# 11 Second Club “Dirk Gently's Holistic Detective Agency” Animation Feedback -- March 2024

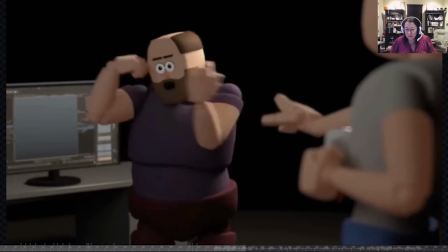(12:15) The window, obviously.
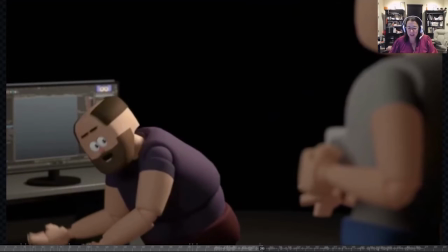(12:19)
When you come down onto this hand down here, you're cutting out on the edge of frame. If you straighten this hand just a little bit more and have it go a little further back so that it's obvious that he's pointing at the monitor behind him,
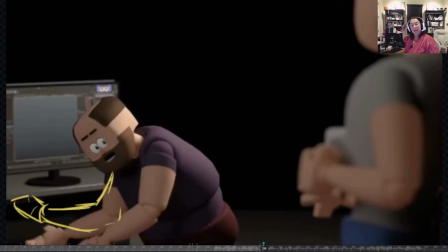(12:37)
instead of having it that one hand fully cut out of frame and then come back in, if you rotate the arm back just a little bit more so it's like, see, it's the window behind me. Do you not see this thing?
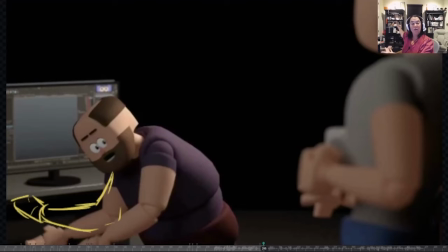(12:50)
Instead of having both hands sort of point off to the side, have the one point back, have the other one more pointed to the side. It'll help add depth to your shot, and it'll also help remind the audience, oh, hey, yeah, he climbed through the television screen to get in here.
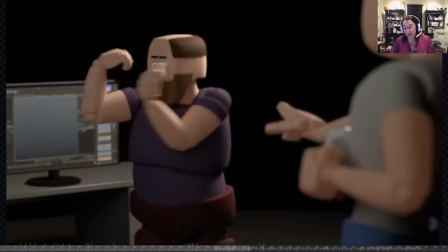(13:08) The window, obviously.
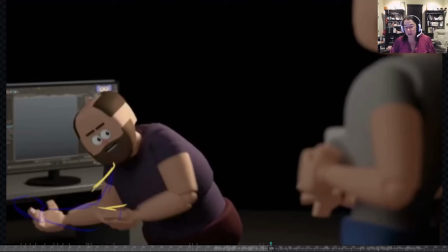(13:15)
And then that will also help because here, your hand is going to be a little bit further back here. This one, I would drop down a little bit so that you are able to see that you have two different arms. The other thing is doing that will also help break up the
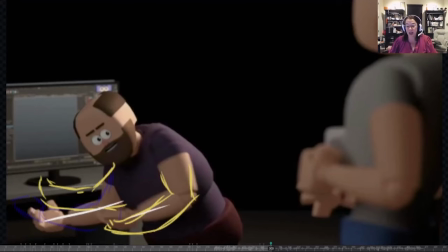(13:35)
fact that these two arms are actually pretty parallel to each other. So you want to break these up so that instead of having the parallel arms, yes, you're using both arms to point, but you can get a more interesting negative space in your
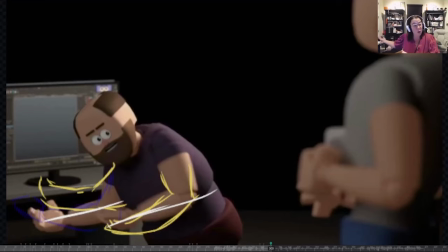(13:50)
shot if you allow the one arm to point back a little bit further.
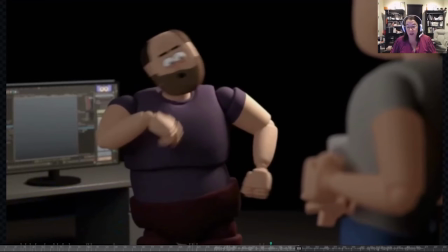(13:55) Hey, you tell everyone who comes in here. It's a weird thing to do, but living that there.
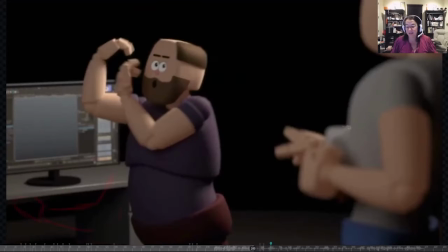(14:00) She's breaking.
I love his attitude. It's so much fun.
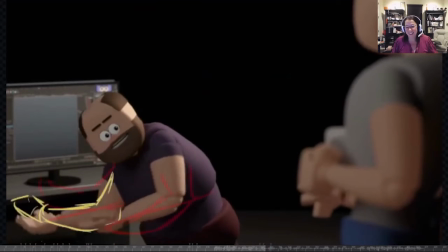(14:06) Obviously.
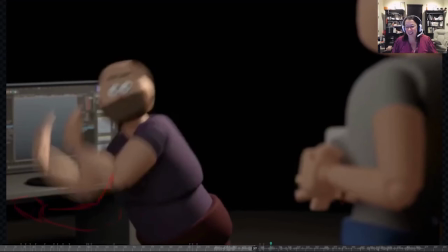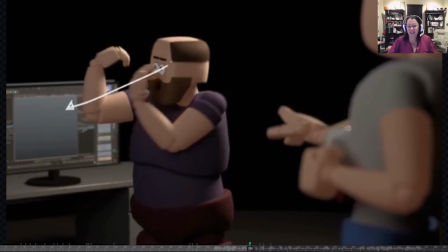(14:13)
Here, rotate his eyes so he's looking at the screen just a little bit more. He knows where he came from.
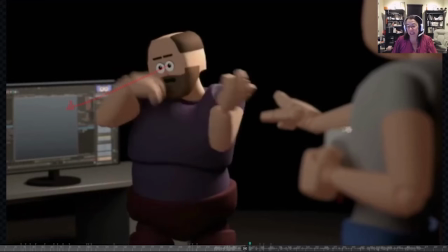(14:21)
Okay, so I'd have him like look at the Maya screen instead of just looking straight forward.
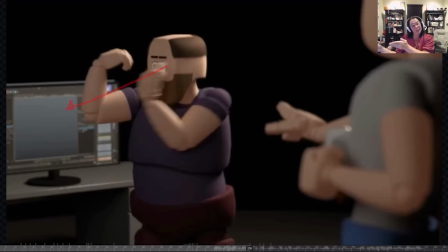(14:29)
It sort of gives him dead eyes. So if you rotate his eyes down, subtext, we know where he came from.
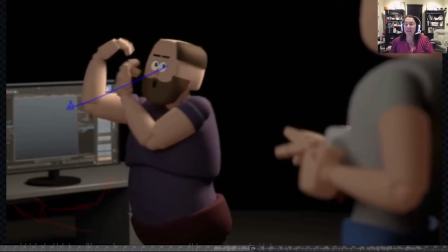(14:37)
And then same note here, when he looks back at the guy, throw in the eye blink.
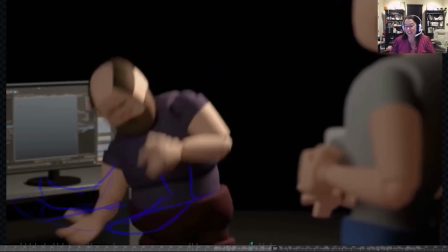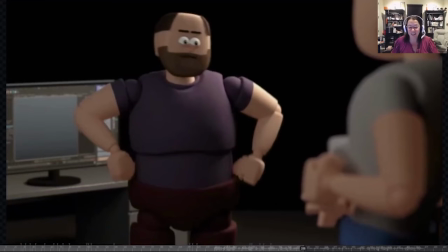(14:54)
I love that, head going side to side. It's so much fun. Here.
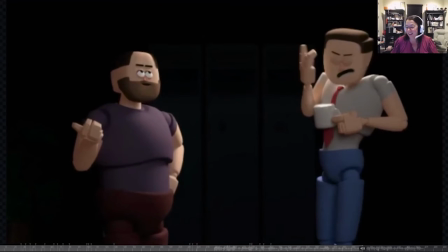(15:00) Seems like a weird thing to do, but live and let live.
Okay. No.
Live and let live.
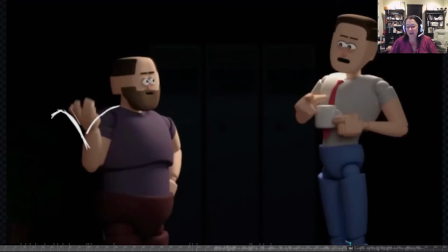(15:05)
Let's see if we can get this arm out just a little bit more in for that silhouette purpose. Just pull it out just a little bit. And maybe even tilt that arm up just a little bit. So you get a little contrapposto going on in him.
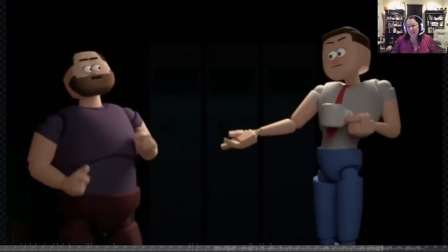(15:26) She's breaking into my apartment. Yeah, come. I mean, I just tell the police.
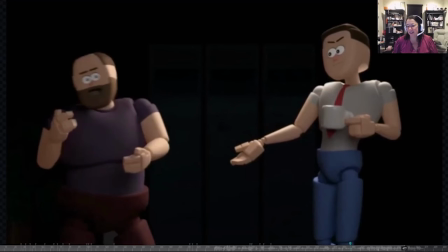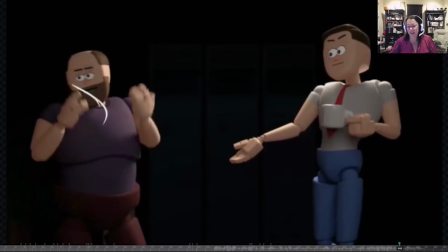(15:36)
Here on this hand, I'd have it come a little bit more through an arc over here, if you can. All right, so it comes through,
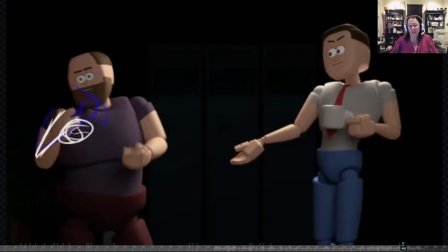(15:47)
down into here, leading with that elbow just a little bit more,
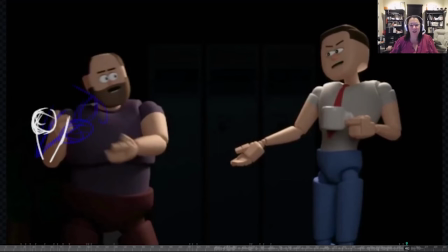(15:52)
and then going out so that you're not stacking the upper arm and the lower arm. You're going for a little bit clearer of a silhouette over to the side.
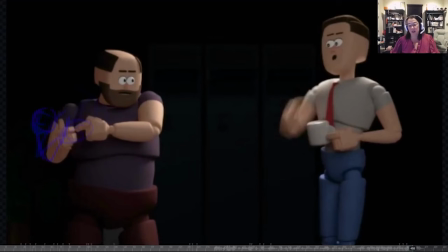(16:06)
And then here, when that hand comes down, allowing it to come down just a little bit further so that then this hand has a clearer silhouette. It's all about making sure that you get those good, strong, clear silhouettes when you're really hoping to get them.
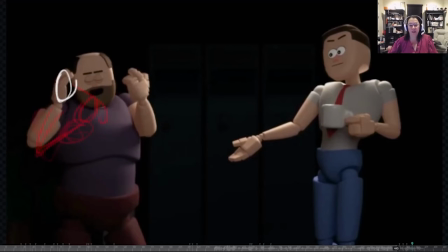(16:25)
All right, so we're here.
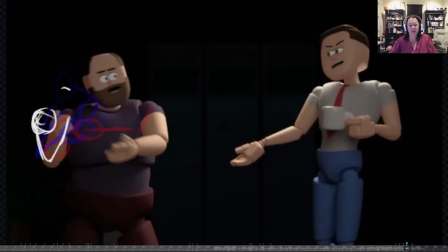(16:30)
Getting that nice, clean arc. So it's coming around and then down.
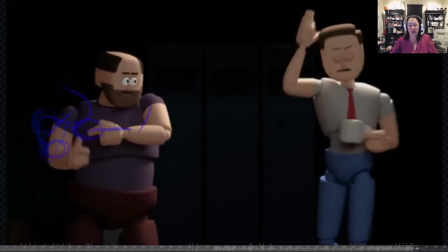(16:37)
So you're getting sort of an S curve on that arc. And then I like that hand coming down this way.
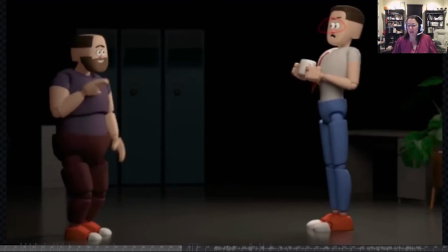(16:48)
All right, now let's look at the other guy. So as I said, here at the beginning, you want to show that he's stressed. So he's got his mug and he's looking around like, okay, it was 2:00 in the morning and nobody else was in the building.
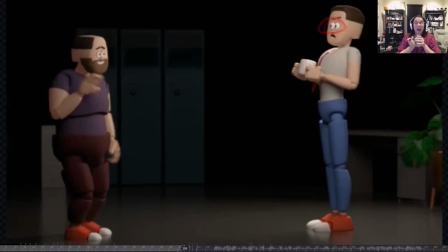(17:06) I locked up the building and set the alarms. And how did you get in?
So you get this stress. Give him a good reason for being super stressed about having this guy, this random guy, show up in his world.
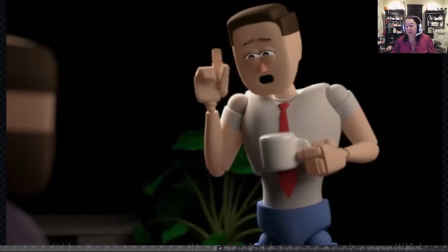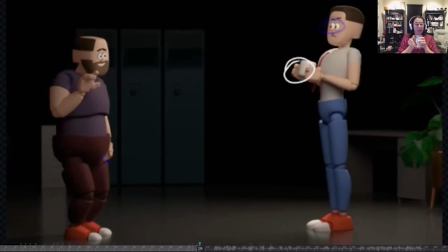(17:29)
I would also put a little tiny bit of a movement on that hand where maybe he's just gripping just ever so slightly. That's going to help really anchor him into the world that he's in, because you have this mug. Use your prop. Absolutely use the prop. So he's there.
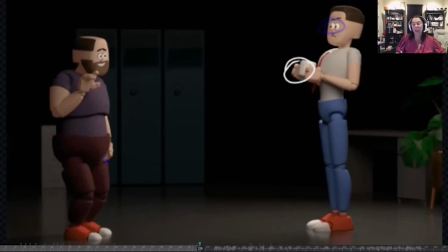(17:48)
Allow that hand to sort of grip. Allow it to show his fear that here's this random strange guy, right? So allow it to help show that fear of the character.
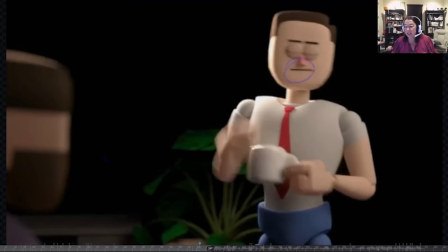(18:02)
And then he comes in here.
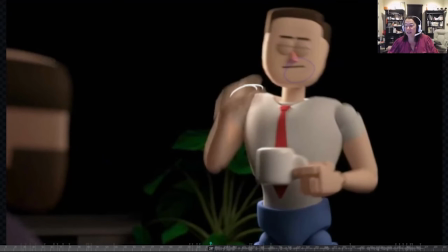(18:07)
Let's drag this index finger behind just a little bit.
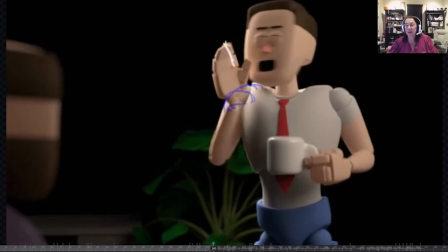(18:11)
And what then you can do is when he gets here and it comes out, you can use this as a moment to flare. So this is going to allow that hand to go somewhere, which is going to make that, how did you get in?
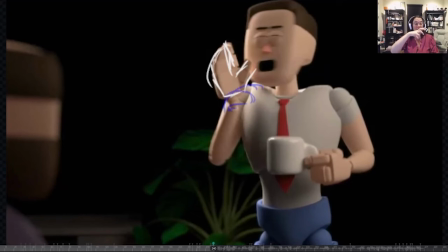(18:26)
It's going to make it more powerful because you're not sticking with a single claw that's moving. You're allowing overlap with the flare at the apex, and that's going to really help accentuate his overall characterization.
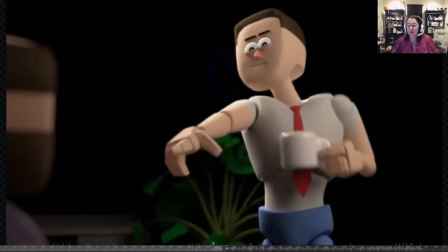(18:41)
And then he gets in here, does the wave. I like that drag that you've got.
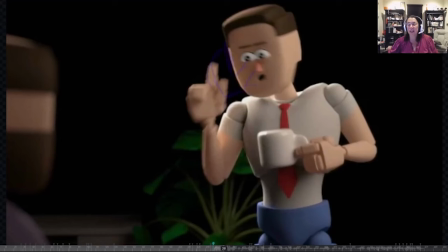(18:49)
Same sort of thing. He does this, maybe release the fingers just ever so slightly so that you can put in that beautiful drag here.
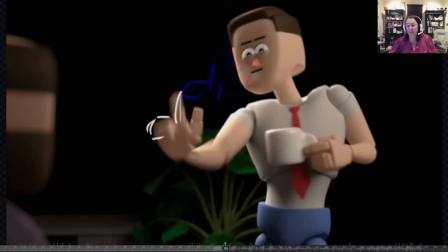(19:01)
So allowing that hand to have a little bit more of an open feeling.
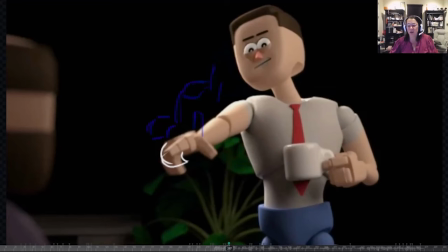(19:06)
And then he gets here and you can get a stronger, tighter pose. Now, the other thing that you want to do is you need to accentuate the pointing of that hand. Right now, that point is getting lost in the claw of the three fingers.
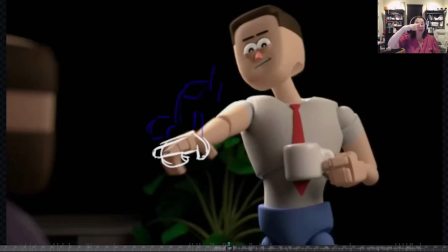(19:26)
So you want to make sure that that point is not getting lost in there. You want to rotate it slightly, cheat it, so that the audience can read the point. And I would also accentuate the pull on the big finger.
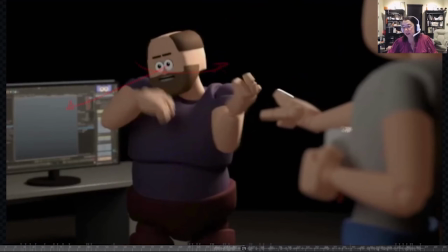(19:45)
Right? It gets there. Here, I'd rotate that hand just ever so slightly. Just make it a little bit more interesting. Maybe also be able to see the thumb ever so slightly curled up.
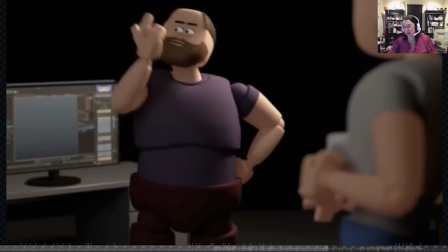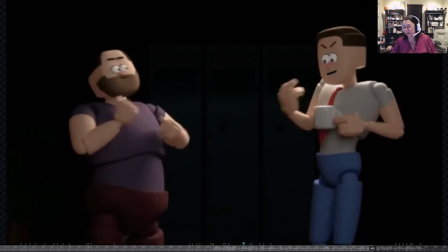(20:08)
All right, when you cut back to him, you've got a little bit of this really nice pose.
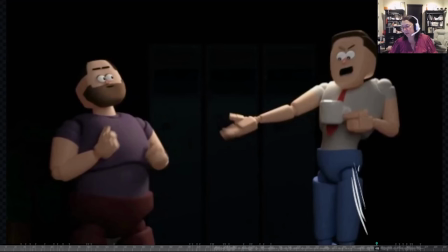(20:13)
If you pull this leg back, then when he leans into this pose, you can get a really strong line of action.
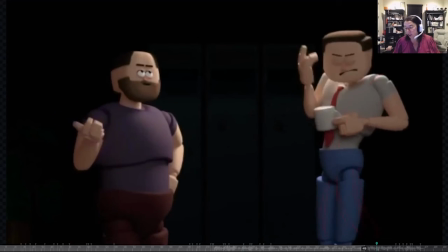(20:23)
So when you're cut away here,
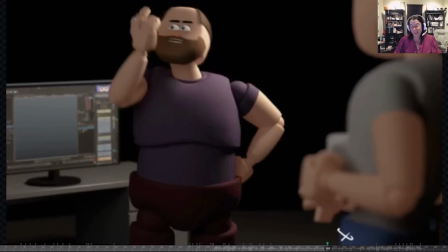(20:28)
shift that leg ever so slightly. Just shift it.